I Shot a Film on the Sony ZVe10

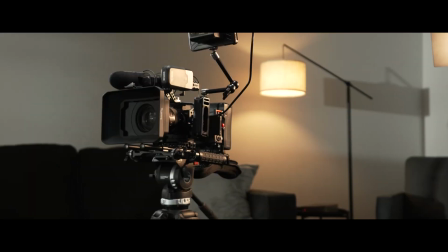This is the $10,000 camera setup I use to shoot all my films.
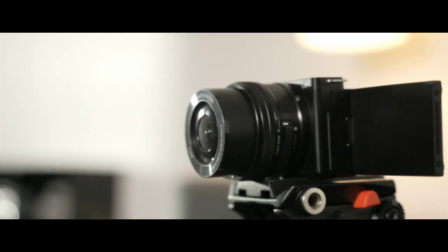And this is the Sony ZVe10, an entry-level camera you can pick up for just $700.
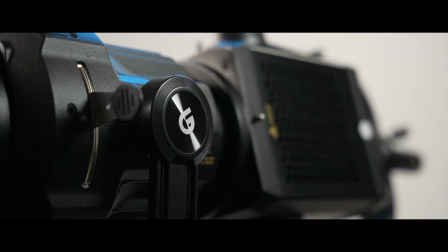Everybody thinks that you need big, expensive equipment to shoot Hollywood-quality films, but I believe it's not the camera that makes an incredible film. It's you, as a filmmaker, utilizing whatever tools are at your disposal to release the life and vision inside of you through film. And to prove it, I chose the ZVe10 to shoot the short film, My Story.
That looks incredible.
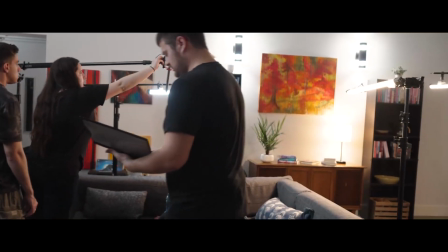Camera rolling, sound. Exactly right. Totally planned.
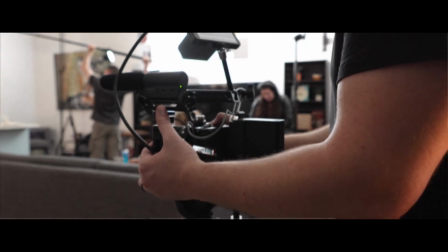I think we're running away at this, so action.
The Sony ZVe10 is an incredible camera for its price.
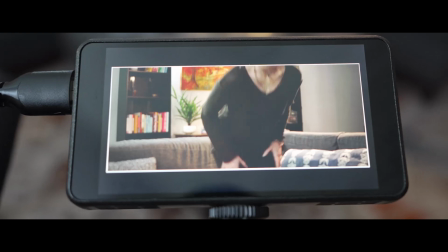For only $700, you get an APS-C camera that can shoot beautiful 4K footage with lightning-fast autofocus and touch-to-focus tracking. It's my #1 camera recommendation for filmmakers looking to buy their first professional camera, and it's a camera I think can last a filmmaker long into their career. But when you compare it to a more expensive camera, there are definitely a few areas it falls short.
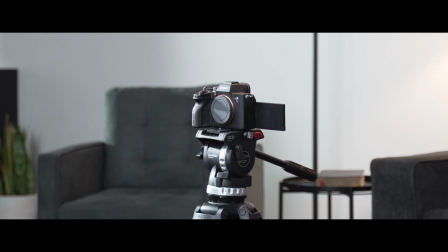This is my Sony a7S III. It's the main character we shoot our commercials and films on at Visionary Studios, and when we rig it out with a good lens,
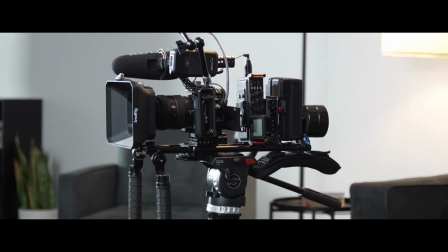audio recorder, V-mount battery, and everything else, it ends up being about a $10,000 setup. One of the biggest advantages to this camera is the in-body image stabilization inside the camera. Basically, the a7S III has a gyroscope inside of it that counteracts the shakiness of the camera.
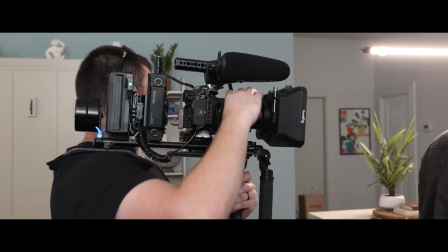That gives you a much smoother image without having to put the camera on a tripod or a gimbal. The ZVe10 doesn't have this, which means if you just hold the camera to shoot, you're gonna end up with some pretty shaky footage.
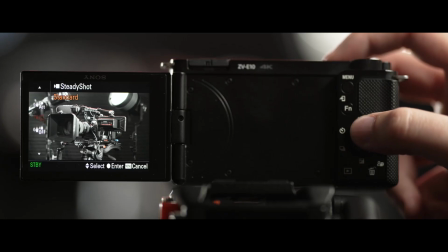The camera does have a digital stabilization that it can apply to the footage, but that crops into the image by 40%, making it much harder to get the blurred out background separation look that lends to a professional looking shot. For most of the short film though, I wanted the footage to look like it was being handheld to add to the intensity of the fight happening on screen. I felt like locked off tripod footage would make the scene feel calmer than I wanted it to, so I had to find a way to make the footage look handheld without actually holding it in my hands.
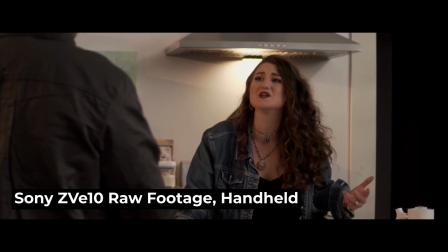Enter the monopod. Hand holding it, it's super jittery. Unless you're like 16mm or wider, it's super jittery hand holding it.
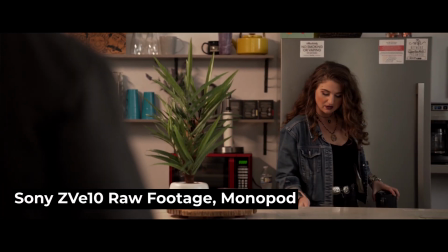When you get it on the monopod, you can kind of keep the handheld look, but then like still have the stability of something. So it's not just chaotic handheld. Yeah. The other big advantage the a7S III has against the ZVe10 is the size of its sensor.
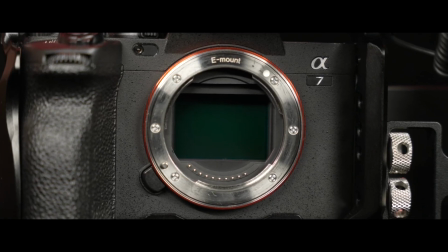The a7S III has a full-frame sensor that's about 1.5 times bigger than the APS-C sensor of the ZVe10. That means when framing up the same shot on both the Sony a7S III and the ZVe10, you'll see that the a7S III has a much blurrier background.
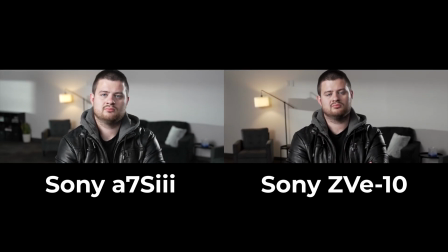Again, this lends to a much more professional, cinematic look.
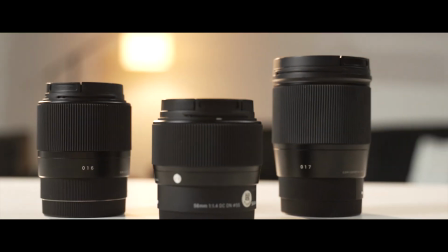So to compensate with the ZVe10, I'm gonna shoot using prime Sigma lenses that can stop their aperture down to f1.4 and blow out that background. The 16, 30, and 56mm Sigma trio cost around $300 per lens and played a big part in letting me shoot the incredible footage you're seeing now.
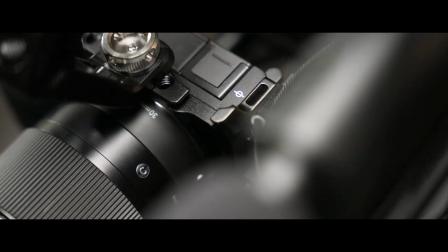I ended up shooting most of the film on the Sigma 30mm with a few of the close-ups on the 56mm. I only ended up using the 16mm lens for one shot that actually made the cut of the film, so honestly, I'd be completely comfortable shooting the entire film again only using the Sigma 30mm f1.4 lens. So everything was trucking along for the film and we were getting ready to shoot when the night before, I had a thought. If I'm shooting a film with the intention of showing that you don't need to spend tens of thousands of dollars on equipment to make a beautiful film, I probably shouldn't use my $10,000 lighting package. That would that'd kind of defeat the point, wouldn't it?
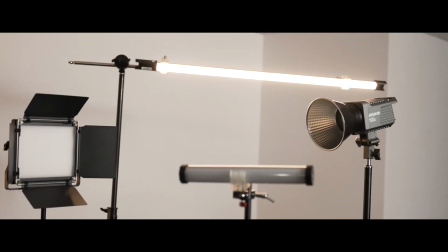So I scrapped my normal lighting kit and opted for just a couple lights that cost less than $1,000 altogether.
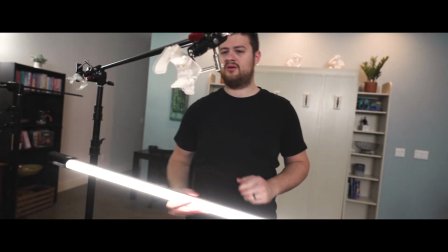The Godox TL120 became my main key light for the film.
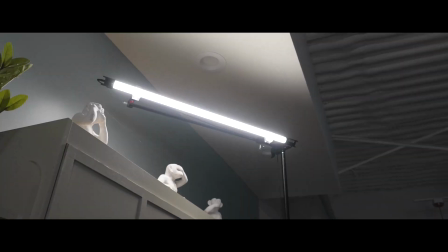I primarily used it to mimic the point lights in the ceiling of the location and redirected the intensity and direction of how those lights normally fall in the room.
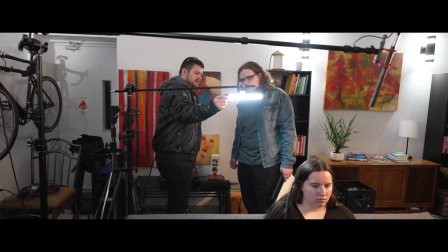Then I used two Godox TL30s as hair and accent lights throughout the shoot, adding kicks of light wherever I needed it for individual shots.
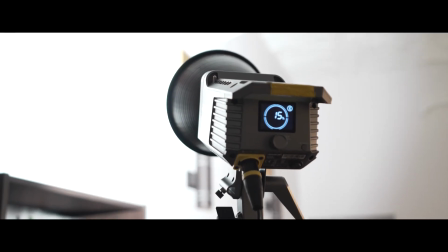Finally, I used the aperture 100D set between 10 and 35% to again mimic the wall lights on the other side of the room.